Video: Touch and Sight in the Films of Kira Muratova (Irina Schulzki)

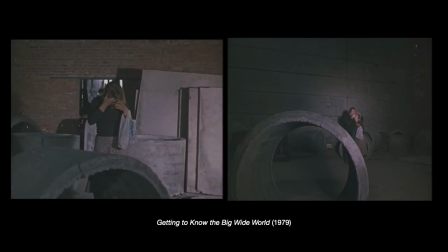8:10 Bedozzlement, taken literally, as a physical incapacity to see clearly when in love, is realized in getting to know. The main female character, Lyuba, gets a moat in her eye, and Misha, the man she's falling in love with, helps remove it.
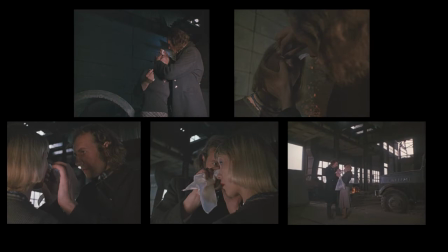8:26 The two are filmed from different perspectives, producing the effect of the camera, embracing and caressing them, and partaking in their tender interaction. The scene is set in a concrete plant The sparks from welding in the background In complete absence of sound
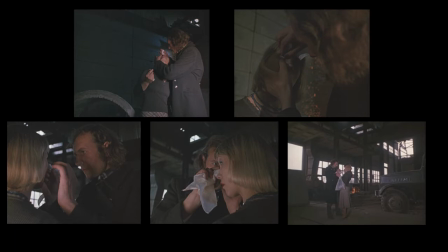8:41 Increase the erotic tension A casual gesture appears as a highly intimate act Later,
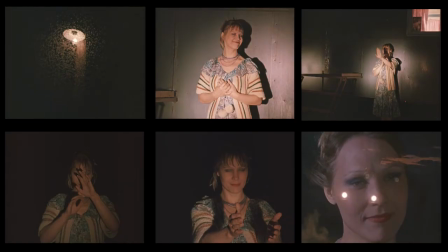8:49 their night day begins With a long poetic sequence of Luba's body Illuminated by the headlights of Misha's lorry Misha switches them on and off But Luba seems to enjoy these tender light strokes Mesmerized by light she squints but moves forward, feeling the air with her hands.
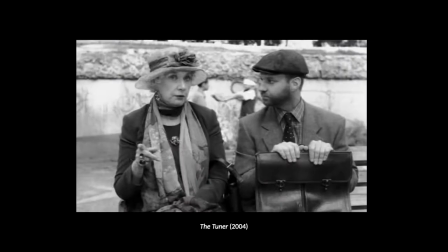9:08 Remarkably, the motive of blindness appears in many Mirado's later films, albeit rather episodically and without any romantic connotations. Rather, it indicates intrigue, crime and ignorance. In The Tuner, the scammer Andrei speaks to his victim, the rich lady with a dog,
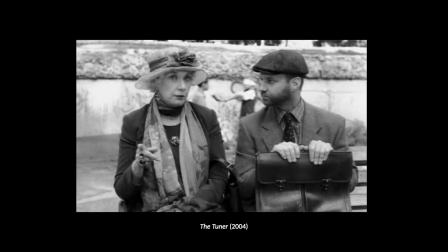9:26 Anna Sergeyevna, and in the blurred background, we see two children playing blind man's buff. This hardly noticeable detail is an ironic synagdike to the entire film. A successful deception requires not only a clever trickster, but also a victim willing to play along.
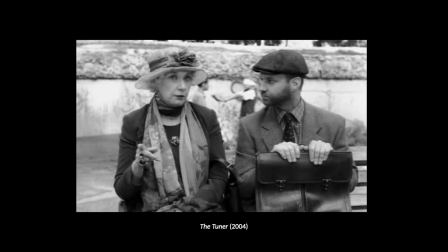9:44 In short, it requires the readiness to shut one's own eyes to the deceit.
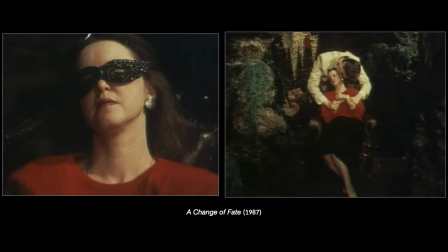9:51 The film Change of Fate begins with a scene of a double-sight impairment. The main character, Maria, wearing a carnival eye mask, is asleep in the chair. Her illicit lover, Alexander, wakes her with a kiss.
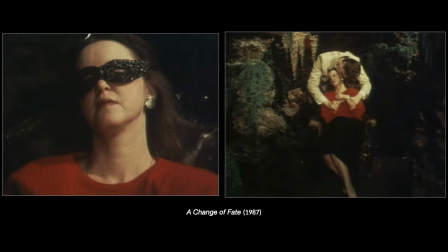10:04 Later, we find out that this sequence is a fictitious story Maria is telling to her lawyer as she claims that Alexander attempted to rape her, so she killed him in self-defense. In reality, Maria committed the murder out of jealousy and made up the rape story to mislead the investigation.
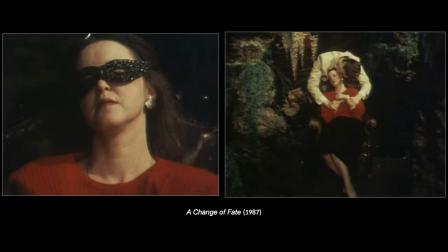10:22 At the end, Maria is acquitted. Her make-believe story proves to be a story of a devious stratagem successfully carried out.
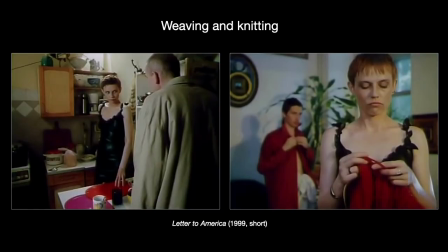10:31 Another notable theme in Muratova's work is knitting. Her characters are frequently occupied with this traditionally feminine-gendered handwork, although in Muratova it rather signals again an intrigue. The female protagonist of the short film Letter to America pretends to be a prostitute to trick her landlord, who demands the rent.
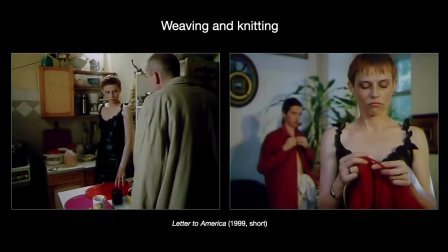10:51 She asks the landlord to wait in the kitchen while she would have sex in the living room. The absurdity of the situation increases when she returns to her lover and begins to knit instead. Then she picks up some money from her stash and hands it to the landlord, making him feel awkward and guilty.
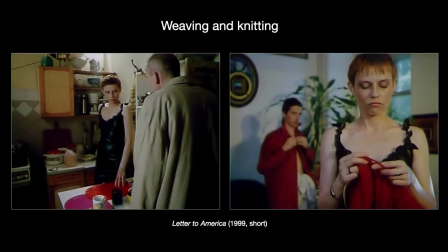11:09 Knitting here is an equivalent to killing time and a pretty much nonsensical yet effective scam.
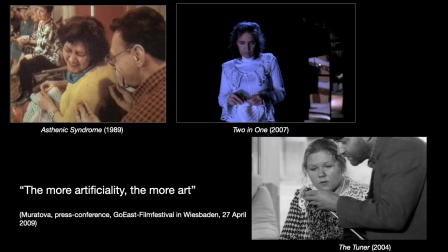11:16 Throughout Muratov's films there are other variations of the gesture of knitting. One can certainly interpret this in societal-cultural terms as a typical activity in the situation of the socialist economic shortage, but this explanation might miss the point. knitting renders bodily movements on screen more intricate.
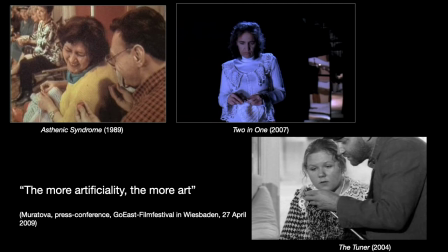11:36 It diverts our attention to the process of making as such, very much in the sense of Shklovsky's art as technique, of which Muratov's own artistic credo is reminiscent. The more artificiality, the more art, she admits.
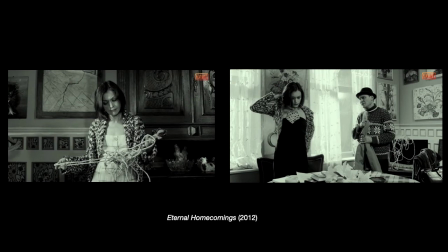11:51 In Eternal Homecomings, the female character twiddles a piece of tangle cord while listening to her former classmate lament the impossibility of making the right choice to stay with his wife or his lover. The woman's nervous and futile gesture functions as a symptom of his malaise,
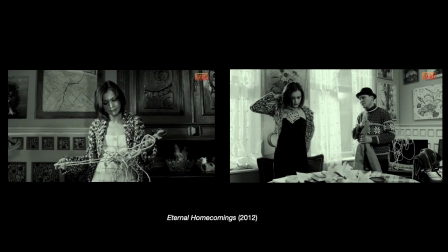12:10 the hesitation in his private life and his annoying intrusion asking her to make this hard decision for him.